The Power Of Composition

Hello YouTube and welcome back to another video. Now in this video I'm going to be going over composition and all of the kind of terms and things that you might need to know about composition, and I'm going to do that by analyzing a scene from my short film, The Doorway. Now first thing I want to do is go over all the key terms that I'll be talking about in this video. First one is the rule of thirds. This is the most basic thing in composition. It applies to literally every shot and is fundamental to understanding a lot of the concepts that I'm going to be talking about.
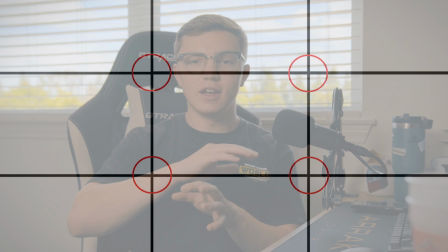The rule of thirds is just this grid that divides the image into these 9 squares,
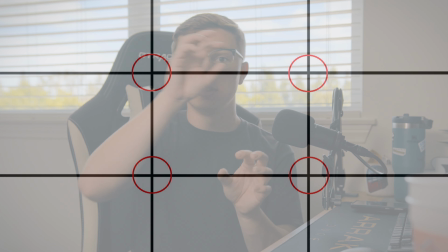and it creates these 4 points of interest, and then it creates,
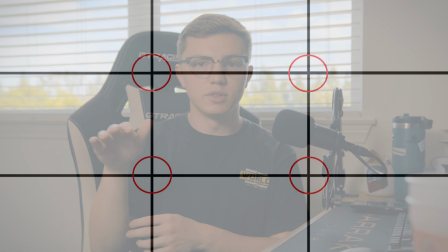you've got these 2 vertical lines and these 2 horizontal lines. Now, I'm not going to spend a ton of time explaining what the rule of thirds is. If you really want to know, there's a lot of videos on it, and it is very easy to find information on it. I will explain how the rule of thirds applies to each of the shots that I analyze, but I don't really want to spend a ton of time just talking about the rule of thirds.
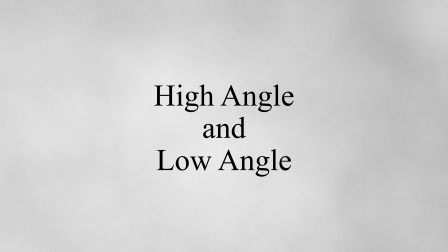High angle and low angle shots. These are also very fundamental in all of composition, and these can apply to literally every shot. A high angle shot is any shot where the camera is above the subject looking down at them, and a low angle shot is any shot where the camera is below the subject looking up at them. Now, the hope/no hope side is one of those terms that I don't see around a lot actually, and it basically refers to which direction a character is looking based on the frame. If they're looking this way, if they're looking towards the right side of the frame, that is considered the hope side, as they're looking forward. If they're looking to the left, or the no hope side of the frame, it's kind of this feeling of hopelessness and there's nothing there. And this is kind of a lesser known idea of composition, but it applies to a lot of scenes, and it applies very much to this scene in particular. And then lastly, there's the 180-degree rule, which essentially, if you're looking at a scene of 2 characters talking from a top-down angle,
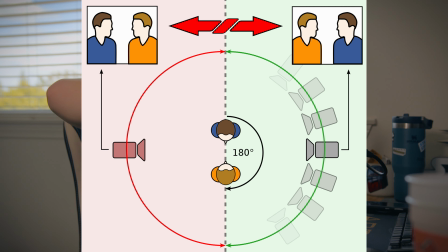there's 360 degrees around them. The camera could go anywhere, but the 180-degree rule states that the camera should only stay on one side, one 180-degree part of the 2 characters, which essentially helps to keep continuity and keeps the audience from getting too confused, because if the camera is constantly switching back and forth, it makes things confusing. It's a little bit harder to just explain, but I will show exactly what I mean in this scene, and there's a very good example of how to use the 180 rule and how to break the 180 rule creatively, and how you can use it to enhance your composition. Let's get into it. Enough talk.
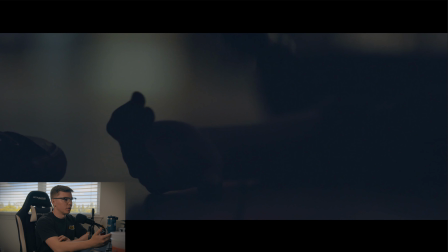All right, so the first shot here is a close-up. There's really nothing too crazy about it.
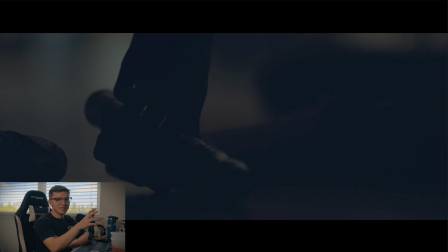It's just showing the audience a thing that they need to see. There's nothing crazy going on with that shot.
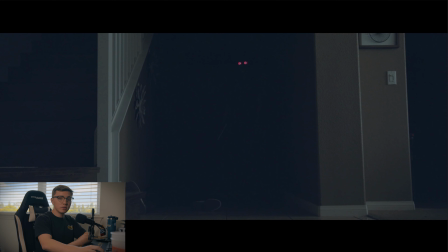We then get this shot where there's some movement. There's a dolly in, kind of pushing the audience forward, pushing them towards this point of interest, and this is our first low angle shot.
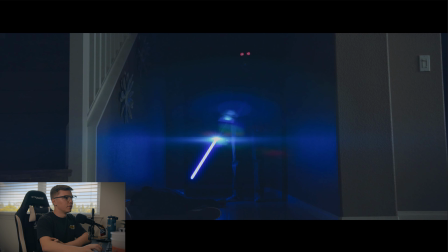So as we see our character here turn on the lightsaber, there's this slow dolly in, and it's a low angle shot. And all of this kind of conveys this sense of power. How this character is in control, this character is about to take over, they're about to do something,
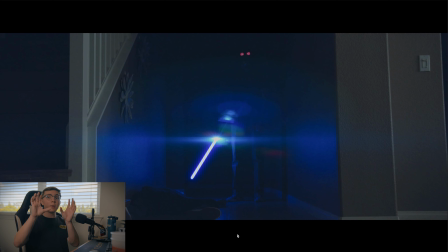they've got a lot of power behind them, we're looking up at them, the camera's moving in towards them, they're center framed, and all of this reinforces this idea that this character is in control in this scene.
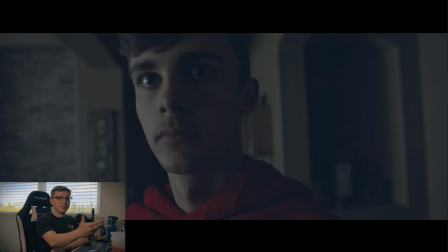We then get this shot of the antagonist of the scene, who is looking at the hero very, very concerned. It's a close-up.
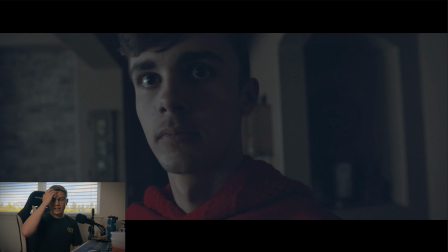The character is kind of looking off at the hero with this like wide-eyed, like, oh my gosh, what is about to happen? And also, this shot is filmed at 18 millimeters, and it's shot very close. This goes back to an idea that I've talked about in a different video.
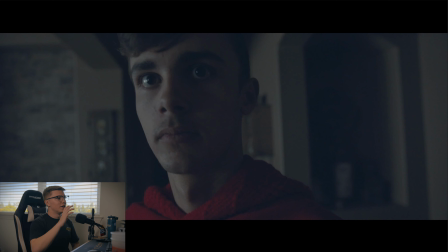If you want to learn more about that, go click on that video. But I shot it with a close-up with a wide-angle lens, distorting the face, making him look a little weird and a little bit off, and there's this fear that's in him that's kind of building.
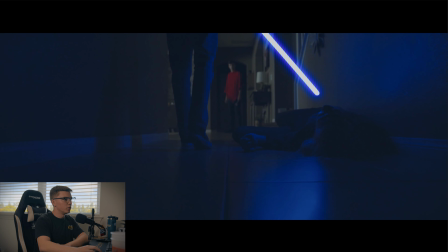There's then this shot, which this shot uses another technique, which is called frame within a frame, masking.
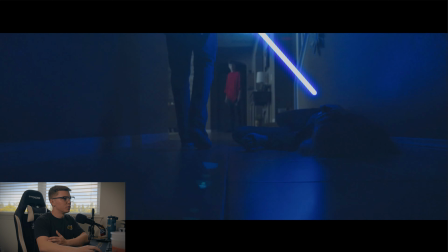There's a lot of different terms for it, but essentially what it does is it creates a secondary kind of frame within the main frame. So let's just explain it visually. So we can see the antagonist is back here, and we can see that our hero is in the foreground.
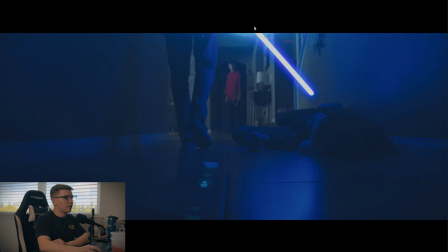We see his leg and then the lightsaber kind of creating this overarching like shape that goes over the antagonist. And what that's doing is kind of conveying this idea that he's coming towards him, he's about to, attack him, he's about to overwhelm him.
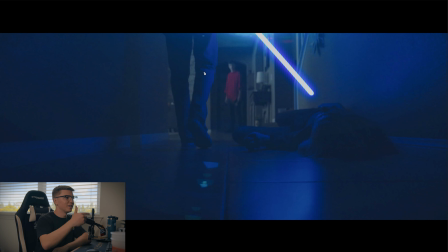And by having him framed like this, we again reinforce that idea that the hero is about to kind of take control in this scene.
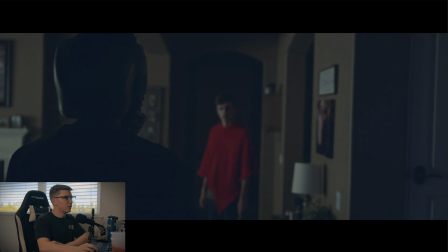This next shot is a tracking shot as we see the hero walk forward
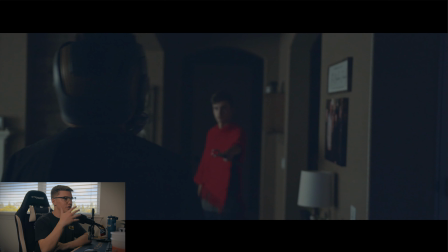and the antagonist raising the staff to fight back. Now this shot is much more neutral. It's an eye level shot, and an eye level shot, it's just that. It's any shot that's at eye level, and it's a very neutral shot, and it kind of helps to rebalance out the scene and showing that, okay, now the antagonist is starting to fight back.
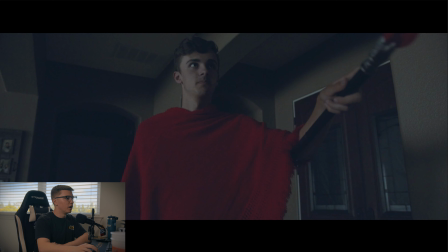And then we get a low angle shot of the antagonist as he attacks.
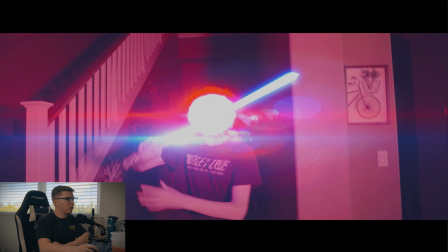And then we cut to our hero, who's filmed at eye level.
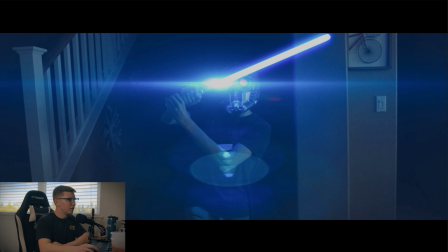As the attack comes in, he's knocked down, and all of a sudden, now he's being filmed with a high angle shot. And all of a sudden, in a few shots, we've seen that the power dynamic has changed. Obviously, the audience can understand that through the visuals and through kind of what's happening and the actions of the characters.
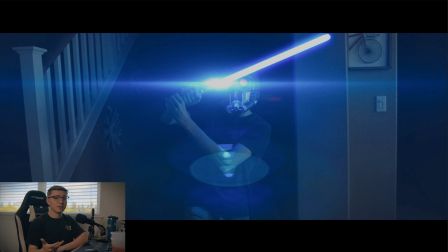But the composition helps to reinforce that idea and make it all feel more impactful.
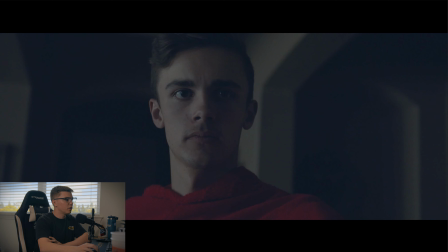We then cut to this close-up, which, as you can tell, looks quite different than this close-up. And it's very similar framing, but this second close-up is shot at probably a 35 or a 50 millimeter lens,
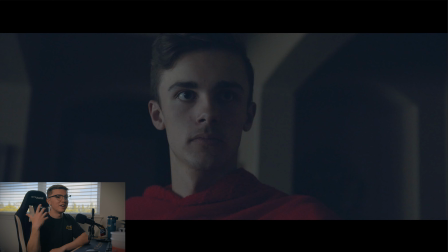which kind of helps flatten out the face, make it look more natural than this earlier shot,
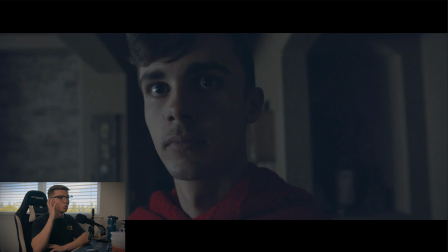which was filmed with a much wider angle lens.
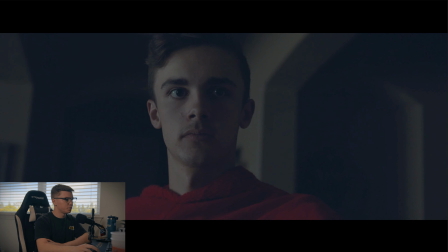This shot is a little low, but it's pretty close to eye level, as we see the antagonist fire again.
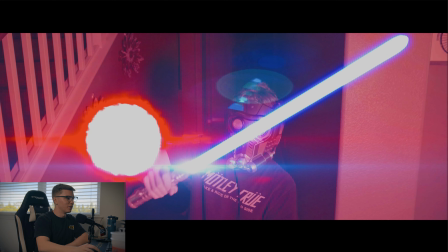And now we've got an even higher angle shot of our hero as this attack comes in and he falls down even lower.
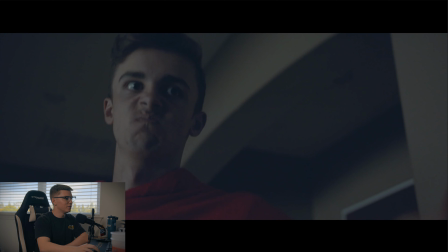We then cut to kind of a more extreme low angle of the antagonist as he fires once more,
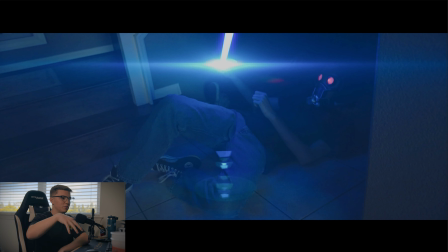and now our hero is on his back, being filmed from a high angle, and the power dynamic has completely shifted.
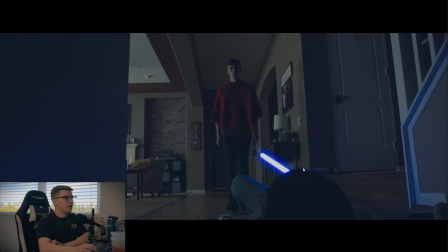We then get this wide shot where we see in the foreground, taking up a little bit of space, is the hero, but dominating that center of the frame and having that power is the antagonist as he walks forward and towers over the hero.
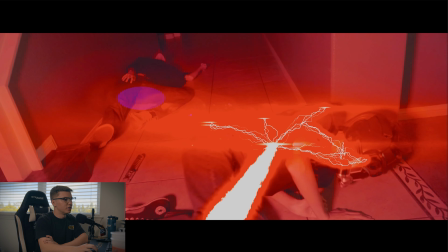We then get another high angle shot as the hero is blasted with this electricity.
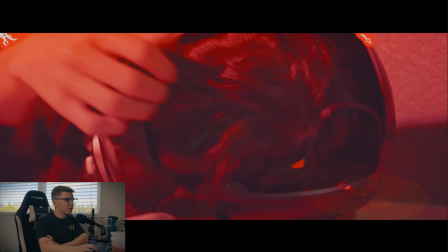We then get a close-up, which is more to show detail.
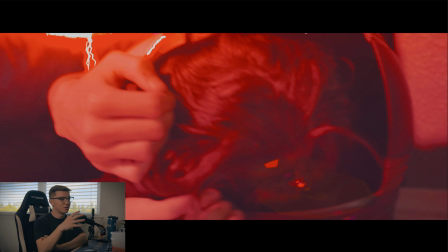It's at eye level, but the reason that this is at eye level is because it's so just trying to show detail.
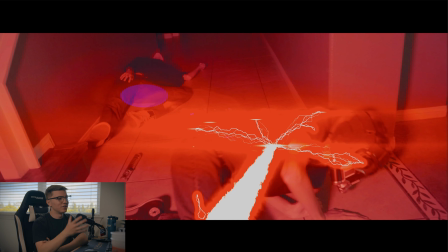We've already conveyed to the audience that, yes, this character is already weak and is already struggling.
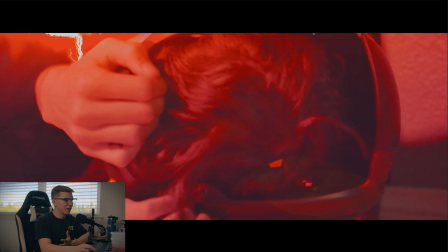The detail shot is more to show his reaction and to show how he is feeling in this moment.
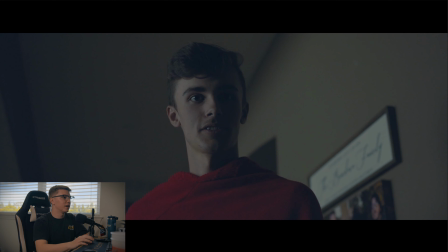We then cut to another low angle shot of the main antagonist as he's center framed once again, looking down at the hero. And there's a lot of power in him, and there's a lot of, he's in control, he's dominating over the hero right now.